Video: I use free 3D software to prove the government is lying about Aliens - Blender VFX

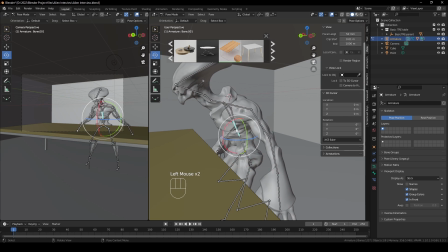(4:04)
Now moving on, I am just going to reposition my character into a nice seating position.
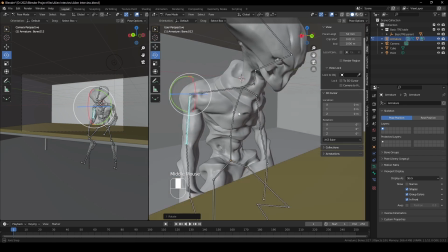(4:13)
So I'm just moving the arms and the head and everything around using the basic rig that I created earlier on.
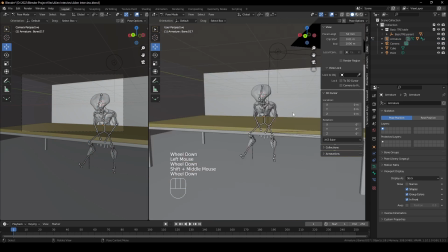(4:20)
This I will replace later using the Mixamo website as I mentioned before.
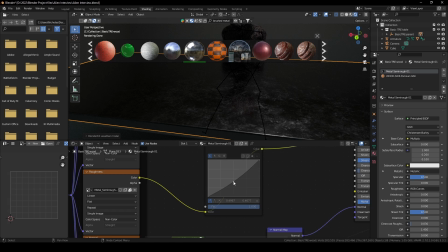(4:26)
Now using BlenderKit, again, go to materials and find a nice shiny metal material for the tabletop surface.
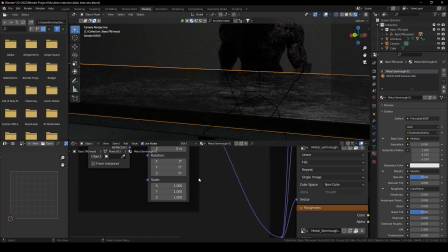(4:34)
I want something with a bit of texture to it, so not super shiny but also not too rough.
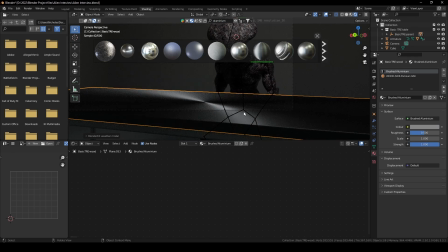(4:42)
I'm striving for realism here, so eventually settled upon this texture.
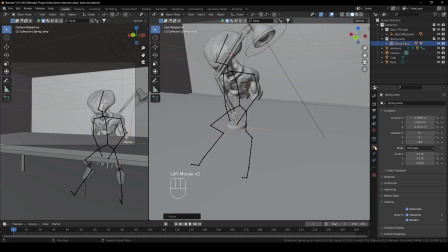(4:47)
I think it looks fine. And then I found this really cool lamp here because, you know, it's an interrogation scene,
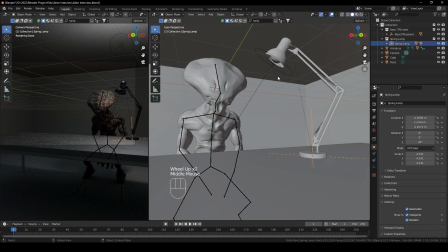(4:54)
so I want to create that vibe by placing a lamp on the table and having
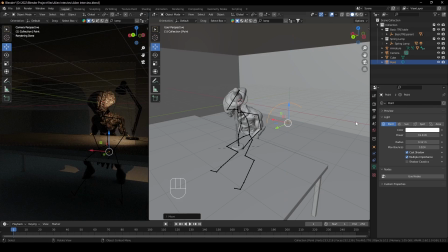(4:59)
a really harsh spotlight pointing right down onto my character,
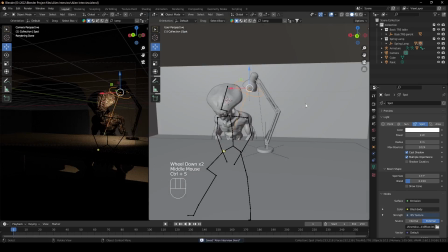(5:04)
my alien character, as you can see. So I'm just playing around with the spot sizes,
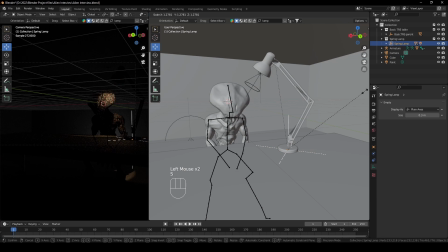(5:09)
the light radius and the light intensity till I have a really harsh interrogation light.
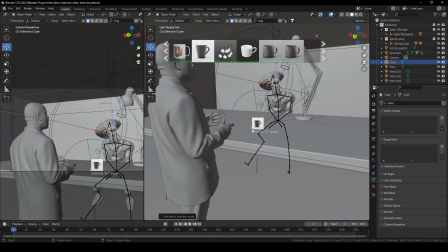(5:19)
Now I want to fill out the tabletop surface with some props. So I found this mug. I'm just going to scale it up and place it there because you know you need some coffee when you're doing interrogation.
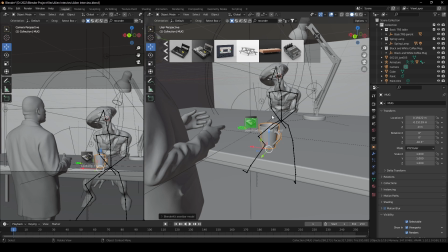(5:30)
Also, you are going to need a tape recorder. So I found this vintage tape recorder.
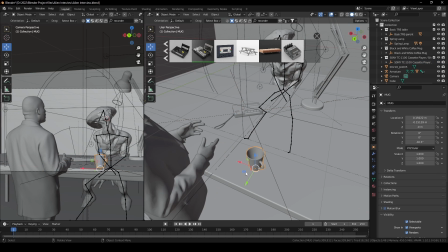(5:35)
Going to scale that up and just place that in the center of the table. Maybe put it at an angle.
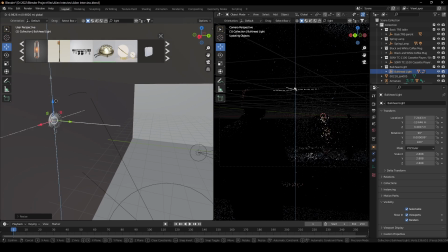(5:40)
At this point, I thought it'd be nice to fill out the background a little bit more. So I found this light just to bring in some light in the background there.
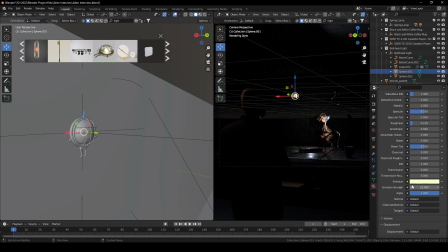(5:47)
Like I said again, guys, BlenderKit is fantastic to use just to fill out your scene, so really consider downloading that.
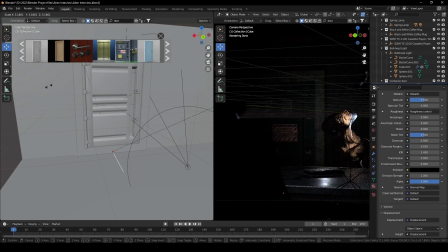(5:54)
I also placed in this really big metal security door with a bunch of warning stickers on there.
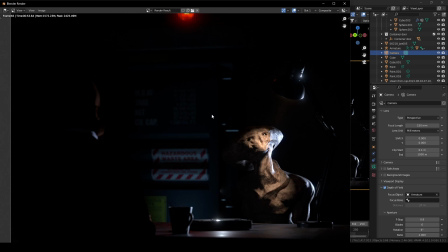(6:03)
Thought that looked fantastic, so I put that in the background. And I don't want the background to be, you know, too highlighted. It's just got to be subtle there, nice, just to fill out the scene a little bit more,
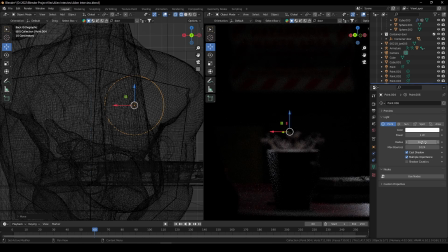(6:16)
so you don't have too much darkness and black in the background. You want to fill out your scene a little bit better.
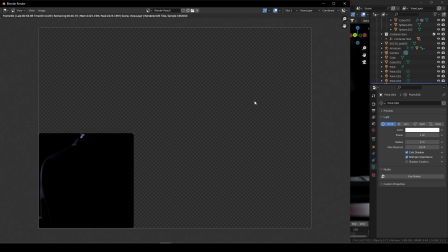(6:22)
So like I said, using that light and the door, you know,
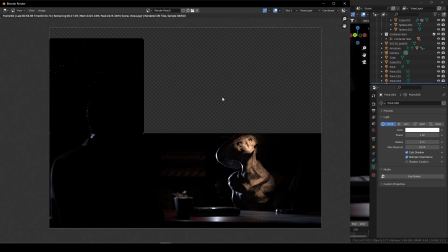(6:26)
it's enough just to give you the vibe that you are in some sort of underground bunker interrogation scene.
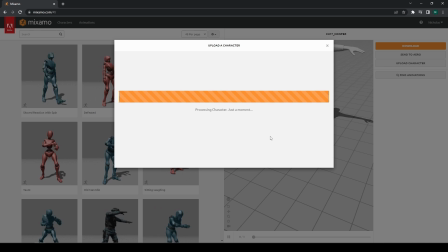(6:32)
So now moving over to Mixamo.
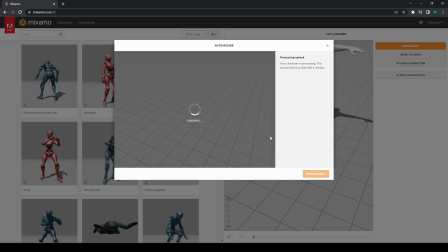(6:35)
This website I use to rig a lot of my characters because you can literally import your model
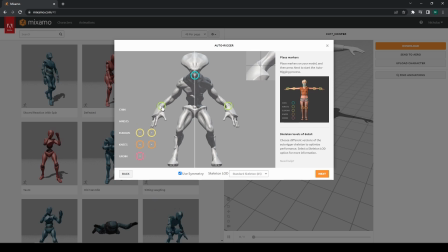(6:43)
and then use this function to select the chin, the wrists, the elbows, the knees and the groin.
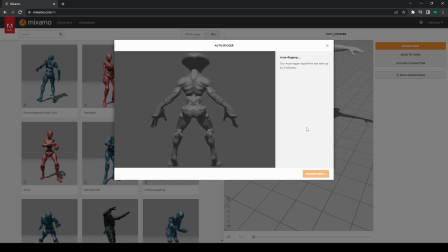(6:48)
And when you click on next, it's going to analyze and automatically rig your character up. Now it works better on human models, but it worked quite well on this alien model,
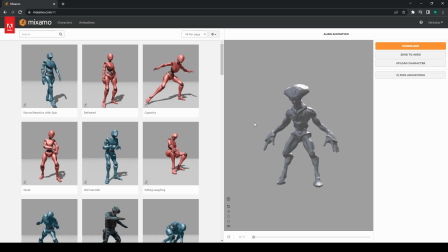(7:00)
even though the legs are a little deformed.
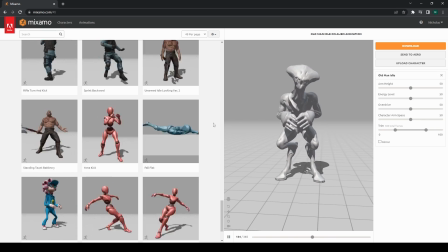(7:05)
So now that we've got our model loaded in here, we can select from a bunch of free already preloaded animations.
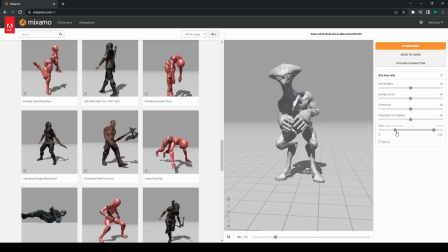(7:13)
I found this one of Old Man.
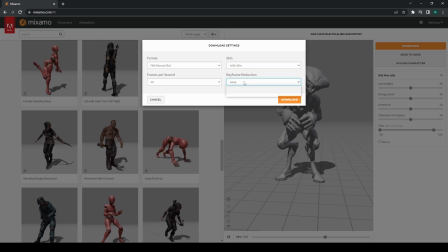(7:14)
I think it matched the creepiness vibe, and then you can set your frames and you can download that model in whichever format you want.
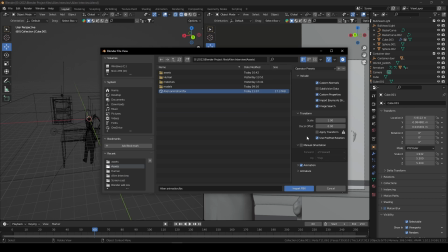(7:22)
I downloaded this as a FBX file, and then you want to bring that back into Blender,
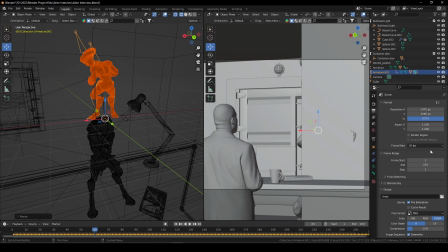(7:28)
and I'm going to scale it up, place it into the position where I've already set up my previous model,
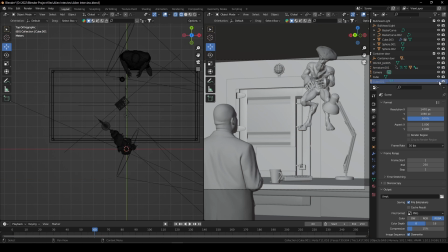(7:35)
and delete my old model because that was basically just a placeholder.
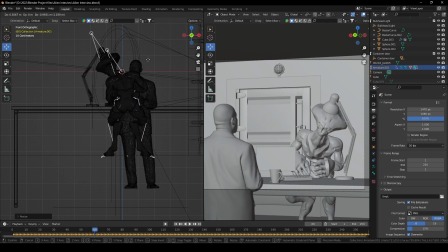(7:38)
I know it seems like a lot of work, but it's nice to have something there as a reference point.
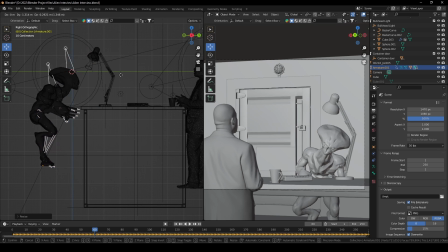(7:45)
If you want to do this step earlier on, that's fine as well. So I place my model here.
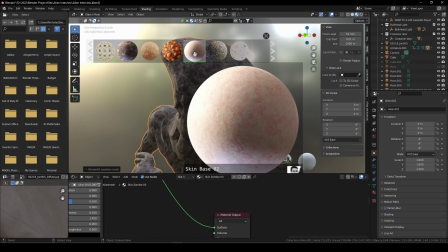(7:50)
I'm going to play that animation. It looks nice and creepy. Once again, just add the texture.
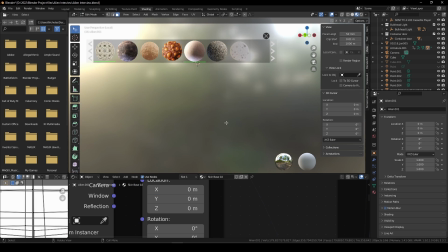(7:55)
Didn't like the dark texture because it was getting lost, so I found the skin texture and just scaled that up so you can see the details, and it just looks nasty.
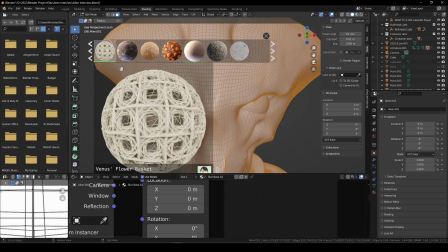(8:04)
So we've got a nice pale looking alien.